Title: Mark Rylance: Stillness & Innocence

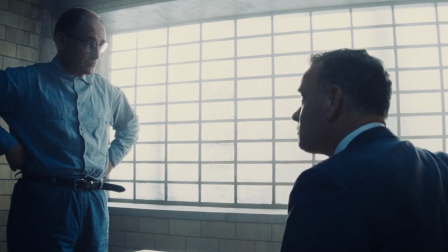[4:08]
As an actor, you cannot judge your character. Judgment dilutes your performance, and the audience will notice.
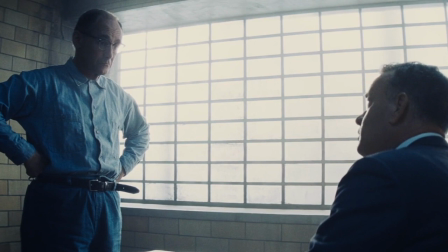[4:14]
You must be innocent to any judgment, and this innocence shines through Rylance.
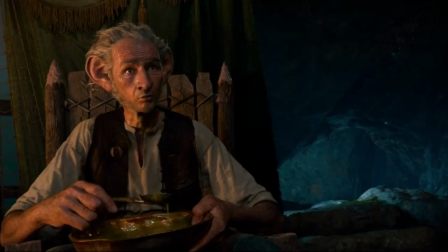[4:19]
And it's one of the many reasons he's been cast in films as characters who contain purity and innocence.
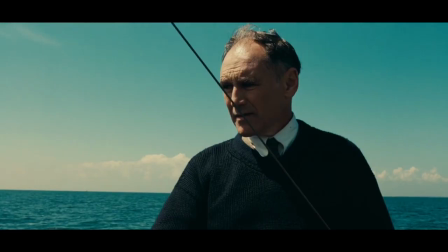[4:25]
The BFG in The BFG, or Halliday in Ready Player One, or even The Steadfast Father in Dunkirk.
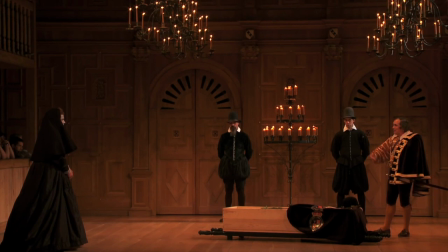[4:31]
His innocence also works when he's playing villains or threatening characters. It adds believability to them and makes them more terrifying.
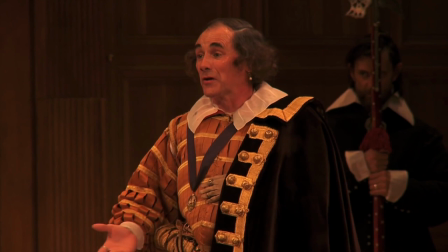[4:40]
For example, Rylance plays Richard III in this scene from Shakespeare's Richard III, and it becomes comedic with his innocent air.
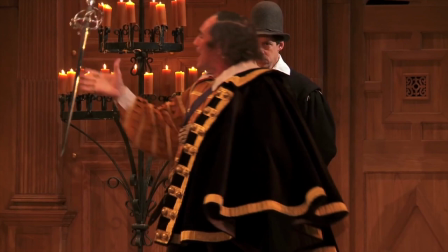[4:47]
And the scene is written pretty dramatically. He's asking the queen, whose husband he just killed, to accept his pleas of love, or to kill him.
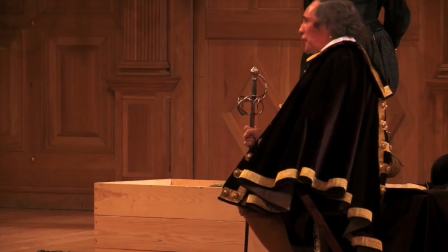[4:55]
It's pretty dramatic, and yet he gets laughs.
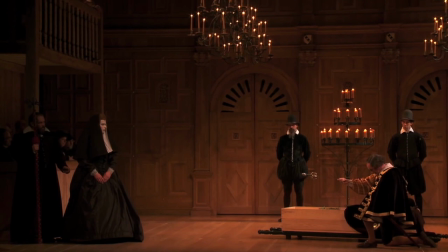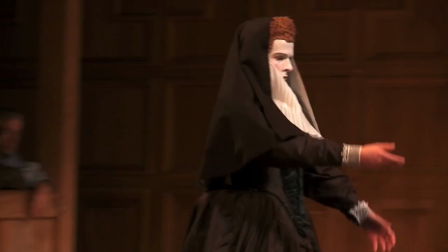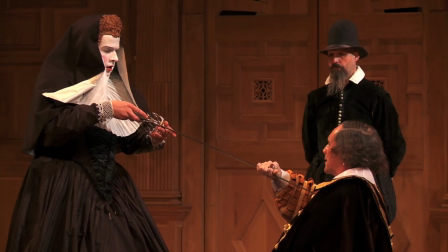[5:09] Nate, do not pause.
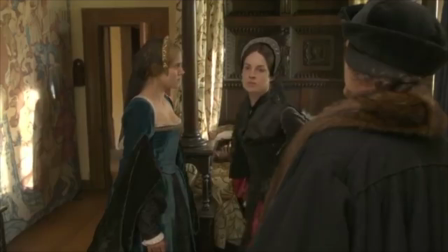[5:14] T'was I that killed King Henry, but t'was thy beauty that provoked me.
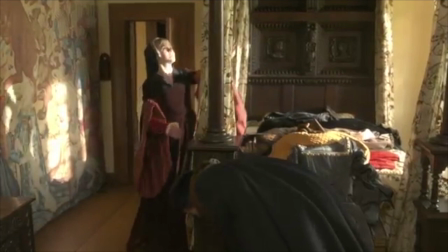[5:20]
One of my favorite Rylance moments is in the scene from Wolf Hall, where he threatens an assistant.
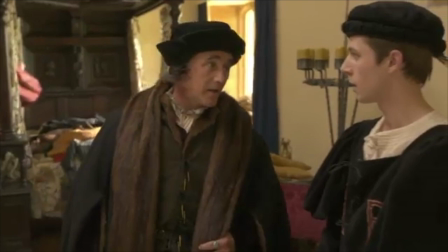[5:25]
And he does it with such innocence and stillness, it's both hilarious and terrifying.
If you stand there like a fish, I'll gut you.
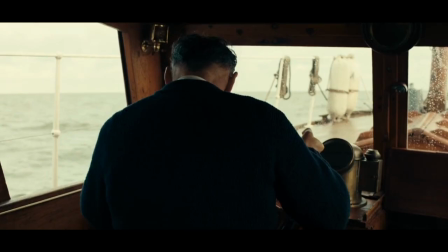[5:36]
Mark is an incredible actor. and these are just a few tools in this actor's toolbox.
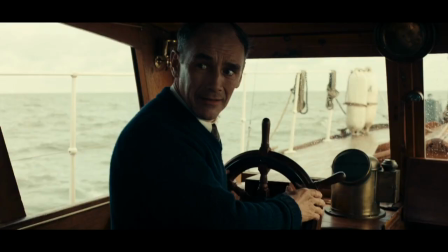[5:41]
If you want to see more of his work, I recommend trying to catch him on stage or watching his ever-growing collection of film and TV.
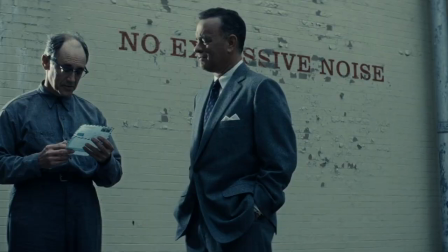[5:48]
And if you're an actor, I don't think you can mimic his style completely.
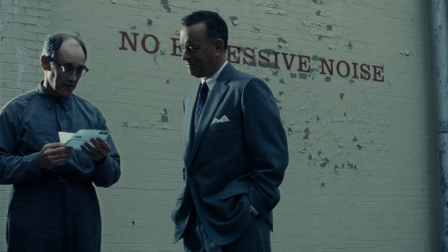[5:51]
But what you can mimic is Rylance's way of approaching a character by keeping thoughts intimate and by playing your character without judgment.
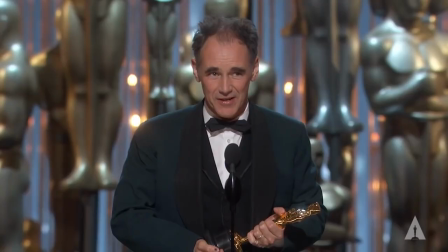[5:59]
And maybe if you do that, you can also beat the Hulk.